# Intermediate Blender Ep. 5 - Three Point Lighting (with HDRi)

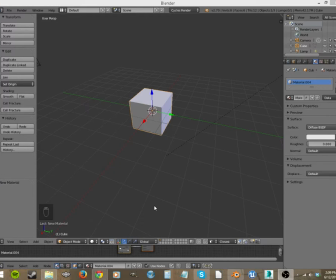0:00 Okay, hello, this is Richard. We're going to be doing another intermediate Blender tutorial where we talk about lighting. Lighting is so important for creating a realistic scene because even though you don't notice it, there is light bouncing all around our world, off of everything. Even in really, really dark scenes, there's still a lot of light.
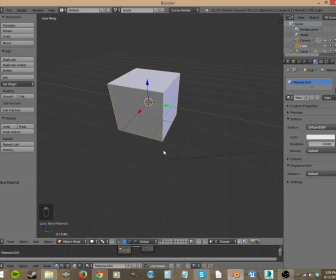0:16 People think making things dark means leaving light out, when really it just means placing your lights a little bit differently.
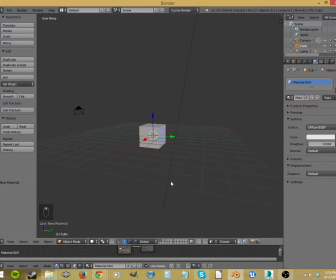0:25 So, when you start a new file in Blender, you have this default light.
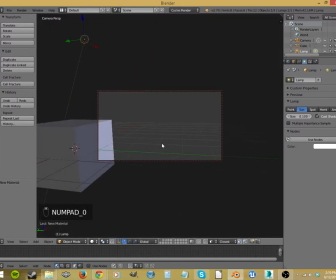0:30 And then if you just do a quick render of it, let's take a look. Let's focus on the cube here.
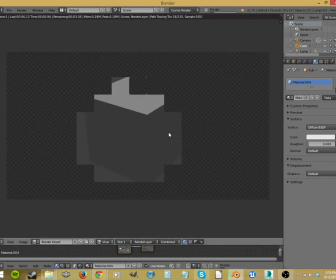0:40 And the best we can make it, oh, there we go. We've got a gray background.
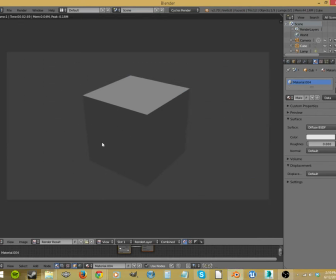0:44 We've got one light source. It bounces off this. That's all. Looks like it's one side. Really boring. Couldn't be more boring. And then I've done this a few different times in a few different videos.
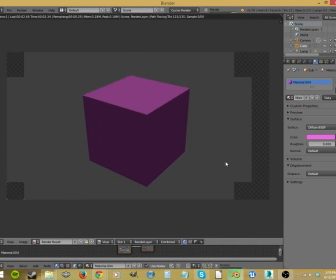0:57 If we give it a nice color, still there's nothing. If you put a material on here, it's going to look really flat. Let's go ahead and do that real quick.
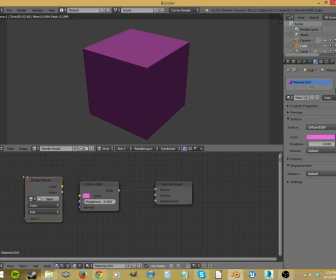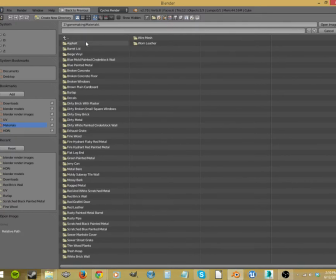1:14 Materials. Let's do an asphalt.
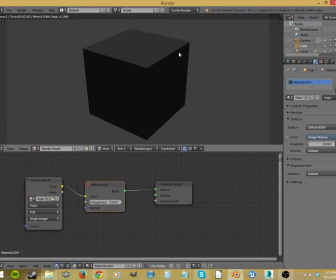1:21 Oh, I didn't unwrap it. My fault. Just a sec.
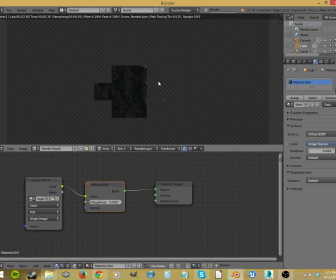1:27 I got it right. Okay. There's an asphalt. It looks really flat.
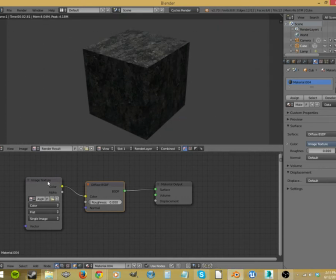1:33 This is still really dull. And then even if you try to improve it, bear with me for just a minute and then we'll get into the lighting. If we try to improve this with a normal map, open this up. Let's do the normal here.
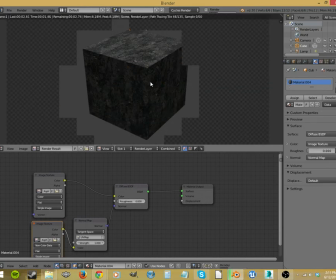1:56 And then render this again. Still, it's one light source.
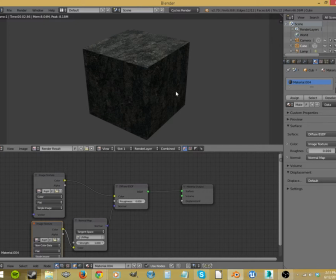2:01 It's not lit correctly. It's not that great. You're not going to get a great result from just this one light and this gray background. There's a few things that we need to think about and set up when we're doing lighting,
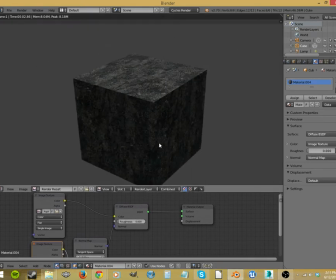2:14 just the same as there's things we need to think about when we're setting which angle we take our image from, or when we're figuring out where to put our edge loops. It deserves just as much thought as the rest of what you're doing.
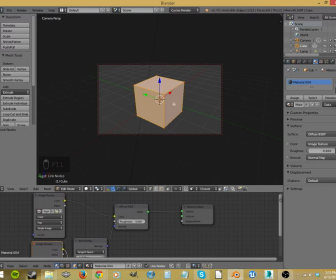2:27 So let's get out of this and let's start making our lights. Now there's a few things that I want you to think about when we're doing lighting.
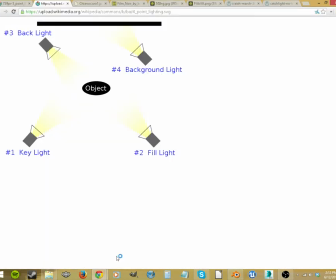2:34 So I've created a few different websites here. This is 3-point lighting. Let's talk about this. This is my cube here in the middle, and you have a key light. This is your main light, and it puts the most amount of light on your object, lighting up pretty much your scene and your main focal point.
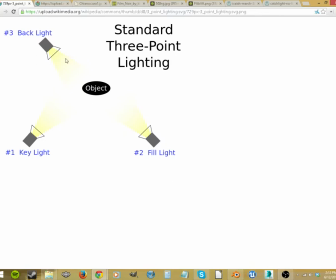2:51 This fill light, we'll talk about that last. The backlight lights it from behind, so it stands out from the background. And standing out from the background really gives emphasis to the thing that you want to focus on in your renders. You can also do that with depth of field, but we're not talking about that right now. It's going to give you a little halo effect.
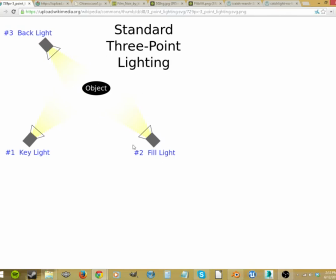3:08 And then last we have the fill light. Oftentimes this will just be a reflective piece of foam board, like a glossy white piece of foam board that'll just bounce light to fill in the shadows of their face. If you take a picture out in the sunlight, then you will notice that it's really harsh.
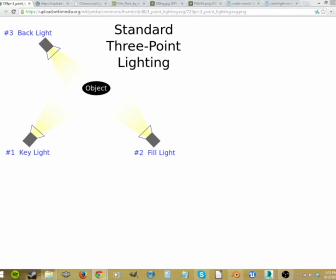3:28 Because it's a unidirectional lighting system. It's bouncing off of you, and it's going to produce harsh shadows, and that fill light is really bouncing in there to
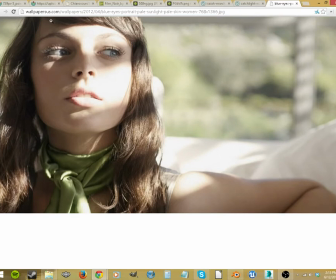3:46 fill that in. So here's a good example of sunlight and how it creates these harsh shadows right in here along her face. And this isn't even full sunlight. She's behind a window and some blinds, and you can see some fill light is being bounced in here off of this white furniture.
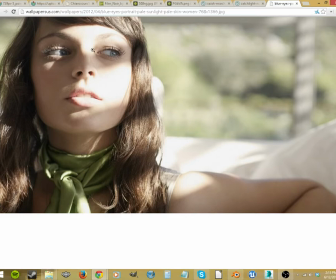4:03 If this was just out on the grass that absorbs all the light, you get really dark shadows, and that's why you need this fill light.